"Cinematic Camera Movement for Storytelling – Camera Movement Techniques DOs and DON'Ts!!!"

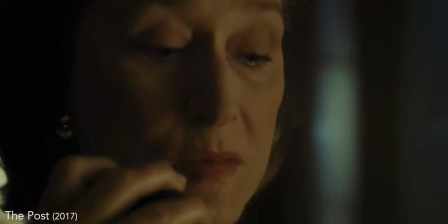[4:11]
Let's let's go, let's let's do it, let's let's Then, as if it's now out of her hands, the camera moves back and upward, giving a sense of helplessness.
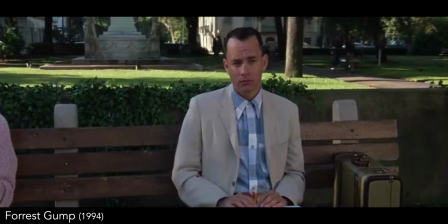[4:21]
In the beginning of Forrest Gump,
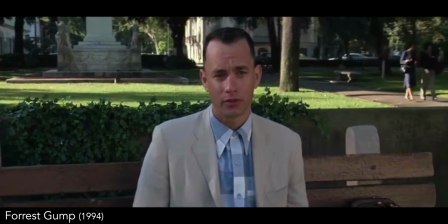[4:23]
we get a slow push in on him as he begins to tell his story until we are so close that it's almost like we're moving inside his thoughts to see his memory.
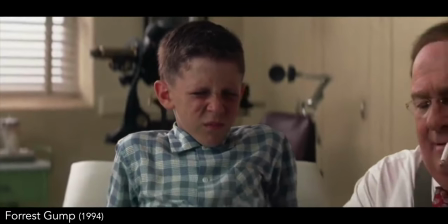[4:33]
And then we have a match cut to a young Forrest Gump with a slide backward to reveal what he's talking about when he began telling his story now that we're in his memory. But you may be thinking, all these camera movements you're showing are either forward or backward, and the examples in the beginning that you said were bad were all sideways sliding shots. Well fair enough, so now let's look at a couple more examples of some good sideways sliding shots that help move the story along.
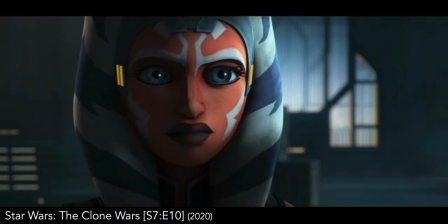[4:58]
Here in Clone Wars we have Darth Maul trying to convince the Jedi Ahsoka that her ideals are wrong.
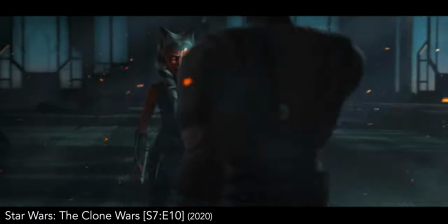[5:03]
We see a sliding movement across the 180 degree line to emphasize the fact that her mind has been changed.
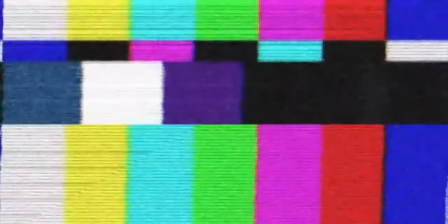[5:10] I will help you.
And here in my short film Bedtime,
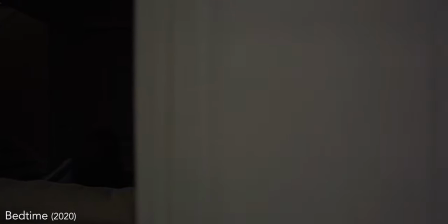[5:16]
I used a slow sliding right move by this pillar as a way to show the passing of time from the start of the movie Frozen to a point about halfway through. And a lot of times a slide sideways like this can be an effective tool to reveal something. However, you want to do it in a way that makes sense. Unlike the way that's used here, once again and right before Christmas,
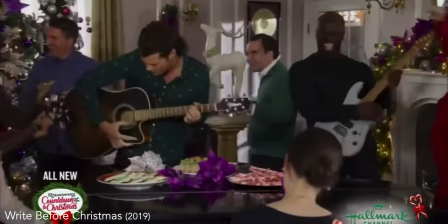[5:40]
we have a slide right to reveal a party, then a quick push in of the people and then another slide left revealing the party again. The first slide would have been good but the second sliding reveal from the other side doesn't make much sense because the party's already been revealed. So the big takeaway here is that camera movement can be a really powerful thing but you don't want to move the camera just for the sake of moving it. You want to try to think of what kind of camera moves can help emphasize what you're trying to get across so you have some kind of motivation behind it. But if this video is helpful then please help me out by leaving a like, subscribe if you haven't, and I'll see you soon.